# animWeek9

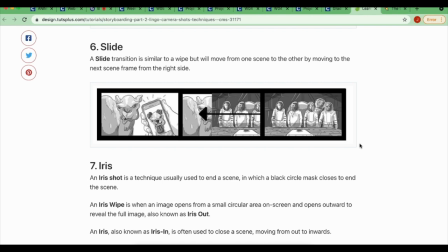[16:30]
So slide sliding in we looked at that.
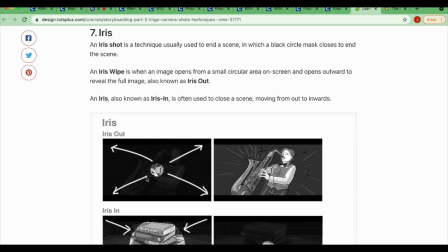[16:34]
Iris is another kind of interesting one that can be used isn't very commonly used but we have kind of that vignette starting with the circle coming all the way out to see the scene or vice versa.
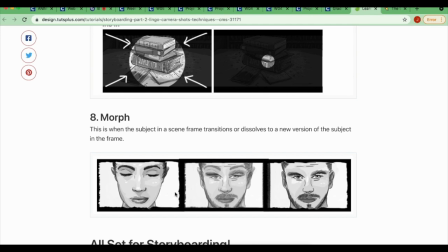[16:50]
There's also a morph where you can see the character just kind of transition into a new version of the subject.
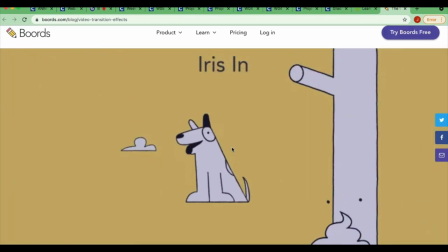[17:00]
This is the iris and again where you can kind of transition from scene to scene.
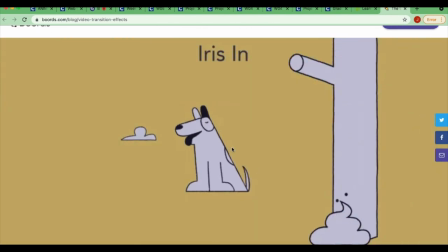[17:05]
Again you can see like it's very stylized this is you know I think of like Wes Anderson or
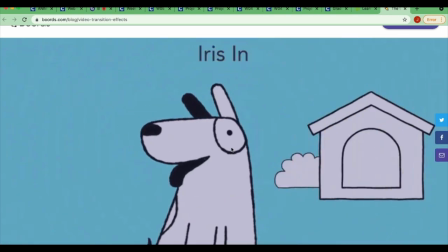[17:12]
kind of those comedies where they would add a sound effect with like to see the iris in
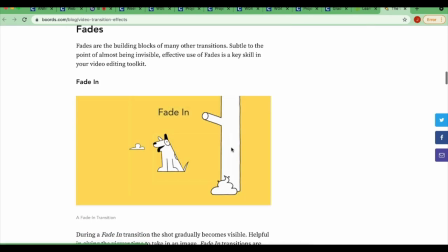[17:19]
or out so fades very subtle
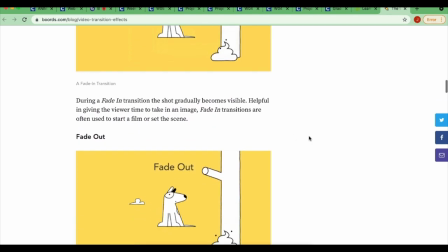[17:26]
it's key to use though fade in we showed earlier I showed
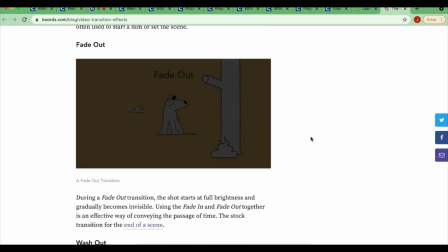[17:33]
earlier, but fade out.
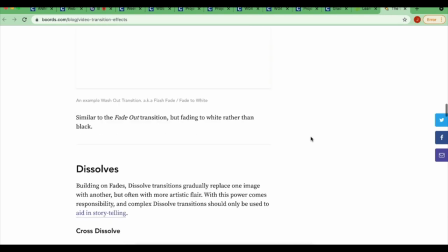[17:37]
Okay, fading to white, dissolve,
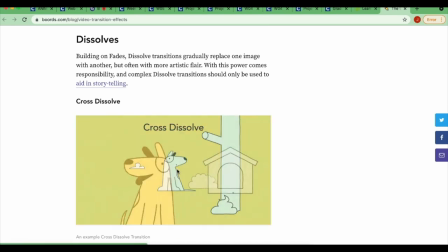[17:42]
that cross dissolve, you can kind of see the graininess as we go.
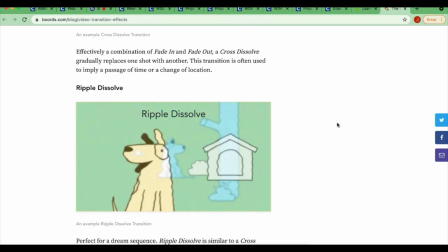[17:49]
Ripple dissolve, adding more of that, you know,
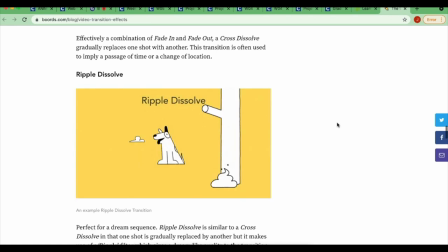[17:53]
ripple dissolve a lot of times is the dream sequence or coming back from the dream cuts
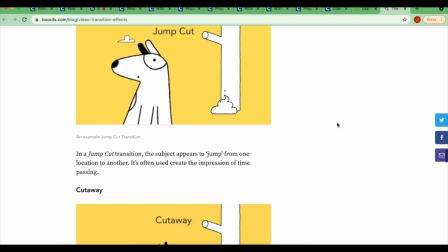[18:02]
jump cut cut away okay
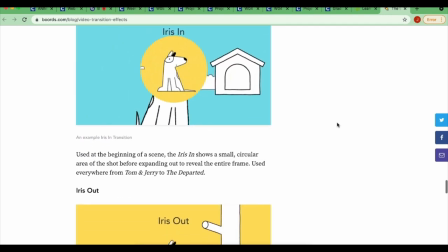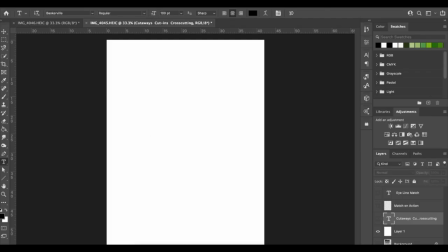[18:14]
so let me bring this back so
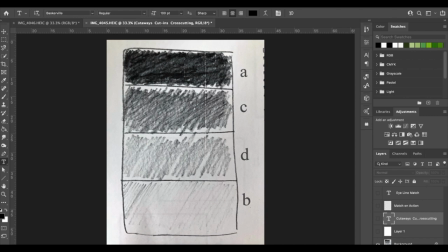[18:19]
a lot of times with storyboards because these are redone you know you need to make changes on a storyboard there may be directors notes or maybe you know like for this class it's just you but you are going to want to make some changes.
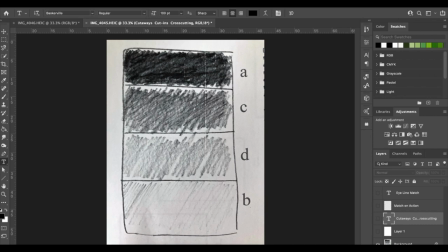[18:35]
So a lot of times we don't get too deep into shading. Now that being said you 100% want to think about your lighting and what it's doing in your scene.
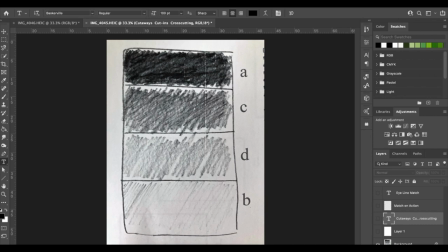[18:49]
But with this image what I want to talk about is a lot of times we only use about four tones or four shades of black to add that lighting to our storyboard.
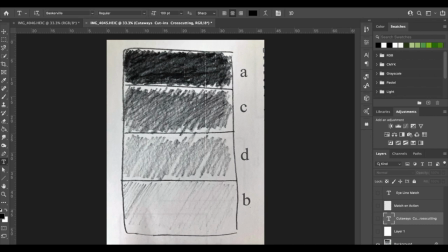[19:04]
Okay you generally want to start with your kind of basic outline that a lot of you have been doing so far in the term and then we would add these four different levels of shading. Now you can see how these are kind of sketchy, but they're going to add a big difference.
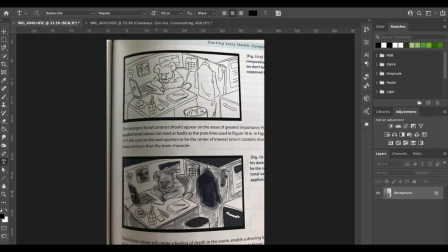[19:21]
So again, here's our kind of base storyboard panel, and then we think about tonal contrast in terms of just adding some depth to the scene, but I want you guys to think about it in terms of lighting as well.
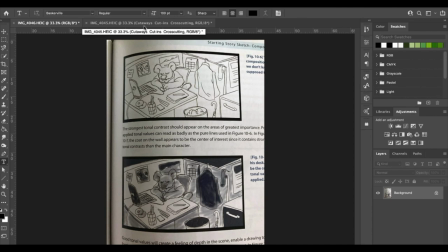[19:36]
Now, I know I talked about lighting in an earlier week, but you want to be thinking about it in each of your panels. So this panda, this koala looks kind of angry in what he's doing. So you could think about adding a light, like a lamp in this scene,
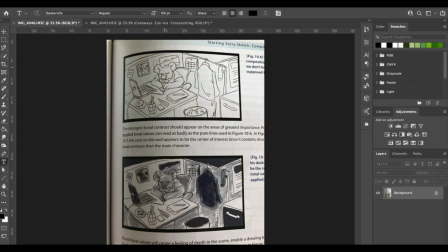[19:55]
and getting maybe that two-toned light and then shadow. That would kind of give that menacing feel, right? Or maybe this is more of a sad frame.
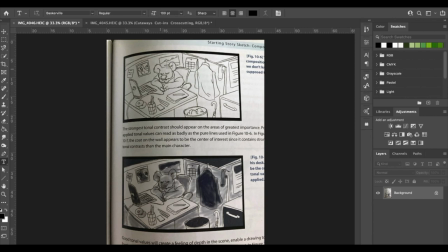[20:10]
maybe there's just the light coming off of the computer and everything is kind of shaded you probably would not want to use this dark dark shaded tone you'd kind of want to keep it this middle gray so that we can still tell what's going on but maybe you use the light from the
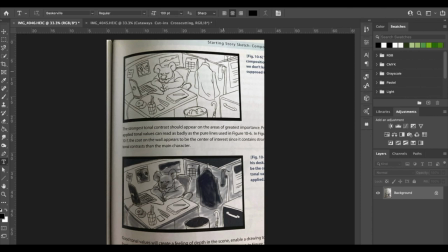[20:28]
computer to light the koala's face and then everything else maybe kind of vignettes out to be darker and darker That way, as an audience viewer, we are drawn to a space and maybe, you know,
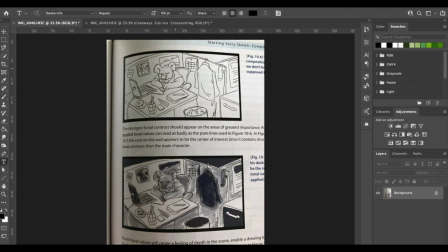[20:43]
depending upon what dialogue you have or what you're trying to say, we're going to focus in because of the lighting, right? Remember, we're always thinking about our principles of design and our composition in each frame, which can be challenging.
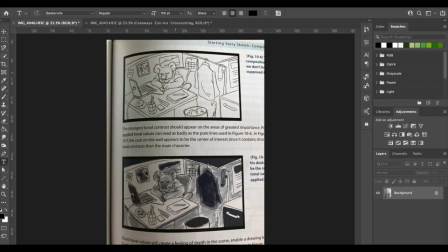[21:01]
You know, maybe you have a lot of storyboard panels, but you need to look at each one as a composition and think about what's working well to tell your story and how it's going to affect the panel before and the panel after.
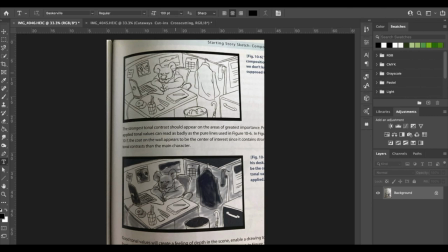[21:17]
Now, let's say you're just doing two cuts, right? The panel before, cut. This panel, cut to the next one. Depending on that lighting, we might be drawn to this koala here. So know that when we go to our next panel, our eyes are going to be around here, so you want to keep it around there.
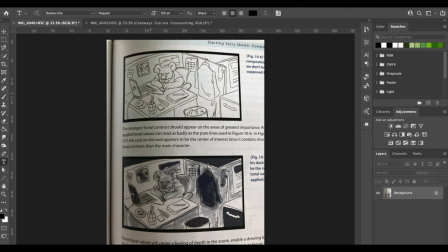[21:36]
I know I've talked about that in previous lectures, but it's dealing with your continuity. It's dealing with how easily the viewer can see something. If we're looking here and then you immediately want us to look down here and it cuts back and forth,
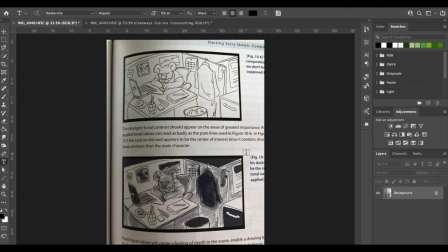[21:51]
we could get very confused as a viewer and not know where we should be looking or we could miss a very important action, and you don't want that to be the case.
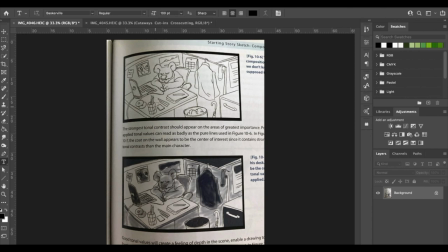[22:05]
So when you're dealing with these kind of storyboard panels in their earlier phases of development, you want to think about your light, your light source, and the value that the light and shadow are creating. You want to think about silhouettes.
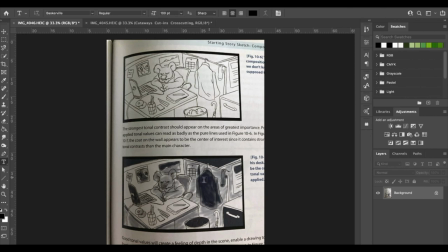[22:23]
So think about, you know, maybe you don't have these as a silhouette, but like we can look at this jacket here as more of a silhouette. Think about the shapes, the positive and negative space around it. Think about the texture. You know, do we want this, I think I keep calling it a panda, the koala,
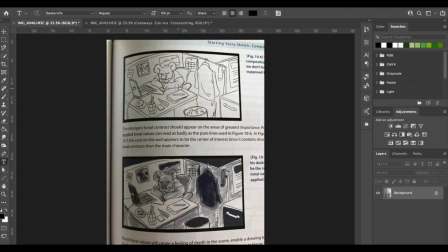[22:42]
to be fuzzy and furry in contrast to a smooth desk? That would make the character pop as well. and sometimes we use color this far in the term I don't need you to use color in your storyboard panels that
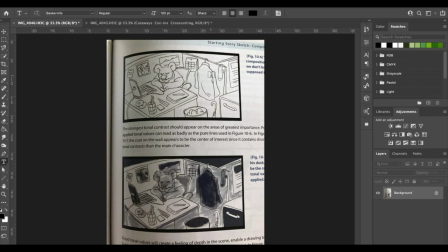[22:59]
will be something that we will get to okay when you're thinking about your panels they should read from a distance of like you know think about how far you sit from your computer okay and
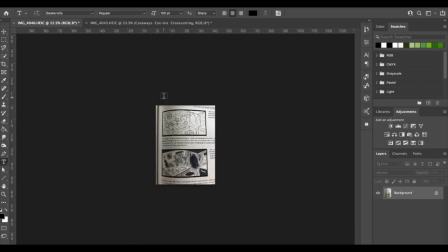[23:18]
now we're dealing with panels that are further zoomed out obviously I have the benefit since
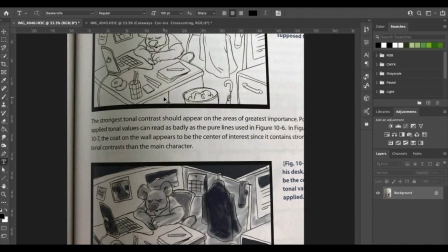[23:24]
this is kind of an online course I can zoom in and look at each of your panels
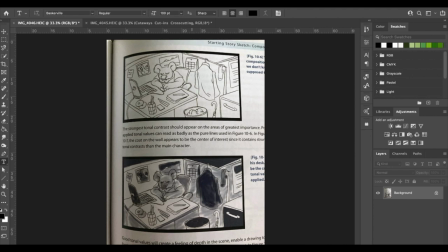[23:30]
that way but they still should be able to read if I'm looking at your six to ten panel page I should be able to look at the page as a whole and still be able to tell what's happening,
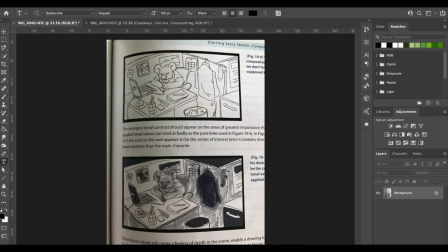[23:45]
okay? So your details, while they can be specific and kind of hidden in your panel, you wanna make sure that they're visible in a sense that if we are zoomed out, we won't miss any of your main actions, okay?